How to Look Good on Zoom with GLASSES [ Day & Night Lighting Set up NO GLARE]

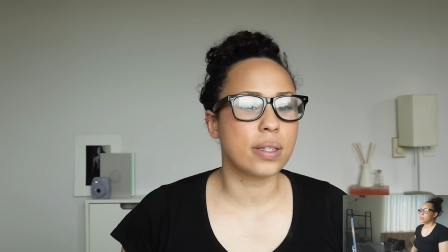4:09 When I put my glasses on, as you may have noticed, we see all of this reflective stuff,
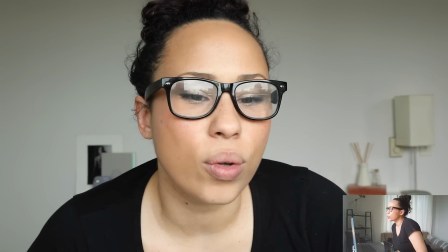4:15 and the closer I get to the window, the more we start to see all of that stuff going on,
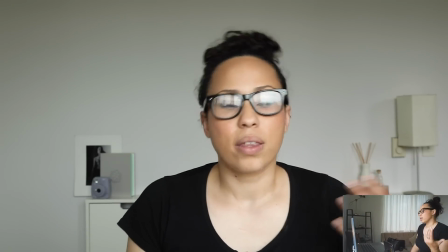4:21 which makes it so people can't see into our eyes, they don't take us as seriously, all that good stuff. The first thing to know is this thing called angle of incidence. It's a technical photography term, but it's pretty easy to understand once you wrap your mind around it. Basically, the angle of incidence is the angle at which something will reflect. And with every surface, there's an angle out that if you see that light source, it's going to reflect in the lens lens of a mirror or your glasses. This is future editing Gia, and I just realized that I kind of glossed over what angle of incidence, family of angles means. So I'm gonna explain that now. That the angle of incidence and angle of reflectance are like technical terms that both work together to create what are called the family of angles. Once you understand the family of angles, then you can control glare and make sure that nothing is reflecting, no matter what size glasses you have or wherever you are.
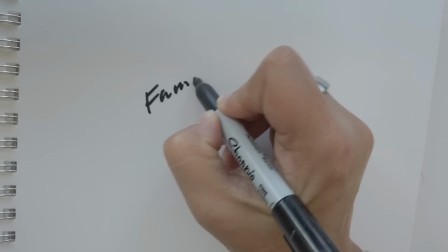5:13 What we're talking about is something called the family of angles.
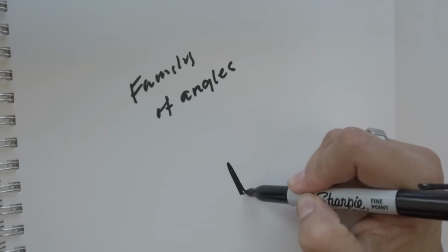5:20 And what this is for any reflective surface, like let's say these are your glasses, there's an angle,
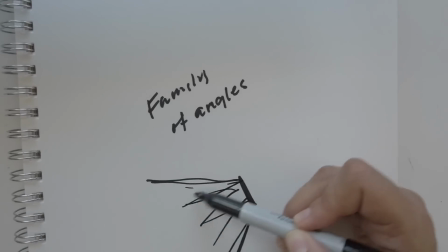5:29 and all of these angles inside that are going to reflect, if this is light out here,
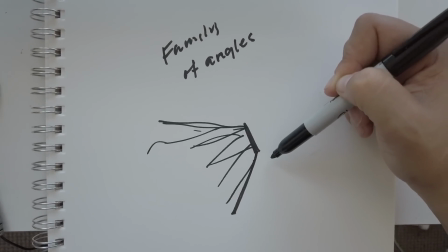5:36 that are going to reflect back on the surface, creating what's called a direct reflection. Let's pretend these are your glasses.
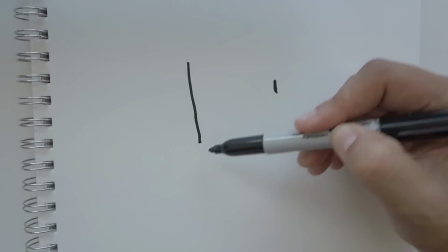5:42 And this is the big window that I suggest you sit out in front of.
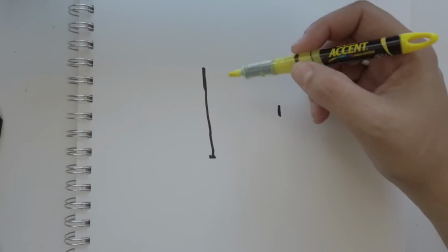5:46 What typically happens is that with this window, you have light coming in at all these different directions.
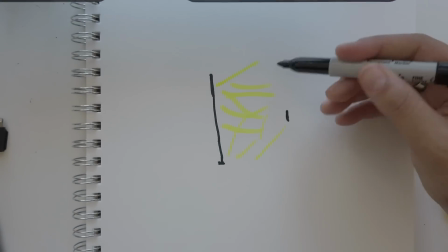5:55 But because that light is sitting solidly within these family of angles,
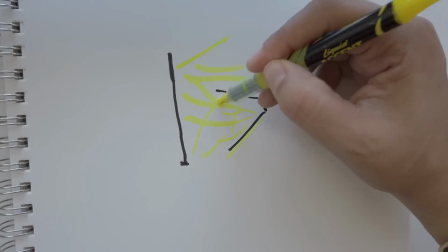6:01 all of this light that's hitting in there is going to be reflected here.
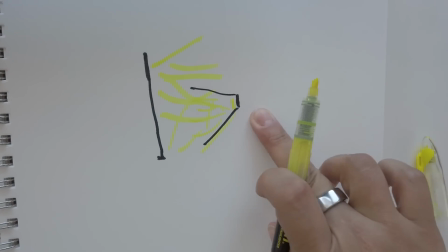6:06 And we're going to get that gross glare that we see.
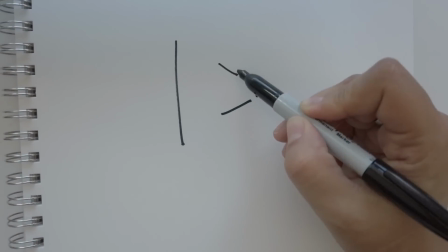6:09 What we have to do then is take into account the family of angles and make sure that there's no light coming in here.
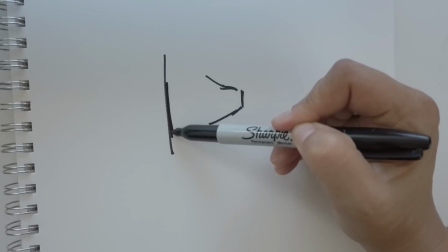6:16 So what we do is put a cutter card or a flag here.
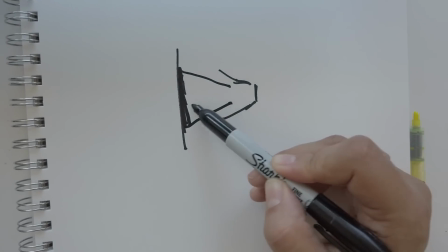6:22 And what that does is that blocks the light. So the only thing that would be reflected in here is darkness, which means that nothing is reflected here so we can see our eyes.
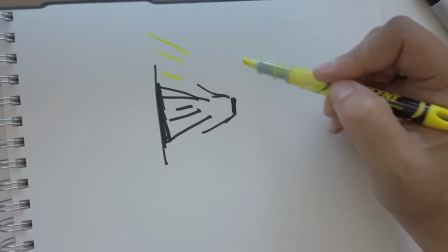6:31 Then we make sure that there's enough light coming in from up top that your face, which is here, is still going to get that light.
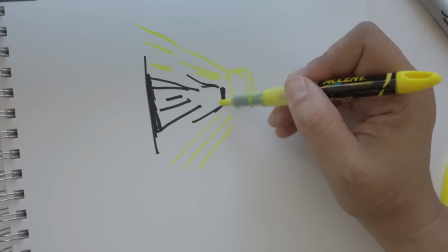6:40 You could even do it from the bottom as well with a reflector. And then nothing is being reflected here, but you're still being evenly lit.
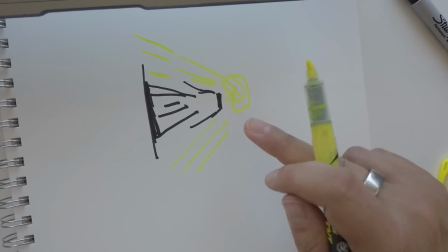6:48 That's what we're gonna try to achieve today, but this is the root reason why you get glare.
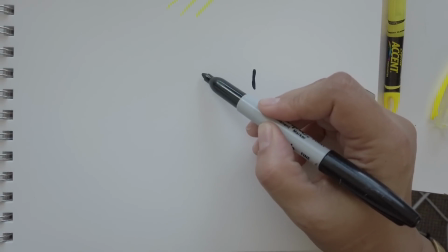6:52 Glasses are here, where's your computer screen? Well, it's typically right here.
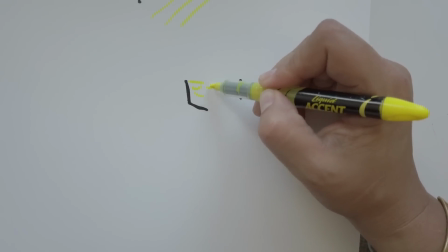6:57 And when your computer screen is emitting light, it's right sitting inside the family of angles.
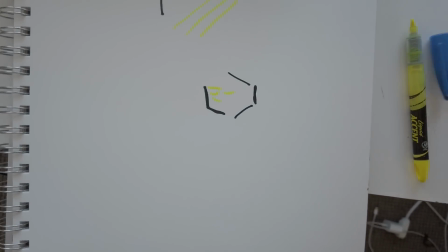7:05 And a lot of times that computer glare is like a bluish color, right?
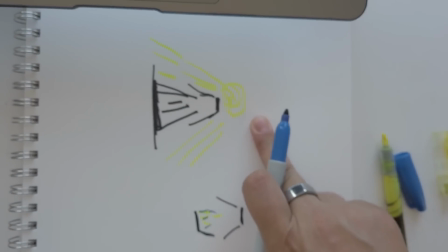7:09 So we're gonna talk about how to get rid of this and how to light so that you can get that beautiful window light without that glare. We wanna keep that big, beautiful front light. We just wanna take the light outside of the angle of incidence, outside of the angle that will reflect in our glasses. How do we do that? Well, we need to get what are called flags, which basically just means something that cuts the light. The thing you want to know is you want them to be dark, because anything that's light is going to reflect, anything that's dark is going to show what's behind the glass, which is your big, beautiful face. You know what I mean? If you are new to me, you may not know that I believe that you should really work with what you have. There's no reason to try to spend a lot of money and invest in all this stuff when a lot of times there are workable solutions right around us, and it's just a matter of a little creativity. When I was looking through my disastrous space, which, should I show you? I'm gonna show you because I'm getting that little twinge of not wanting to be judged, which to me tells me that I just need to be brave. So I'm gonna show you.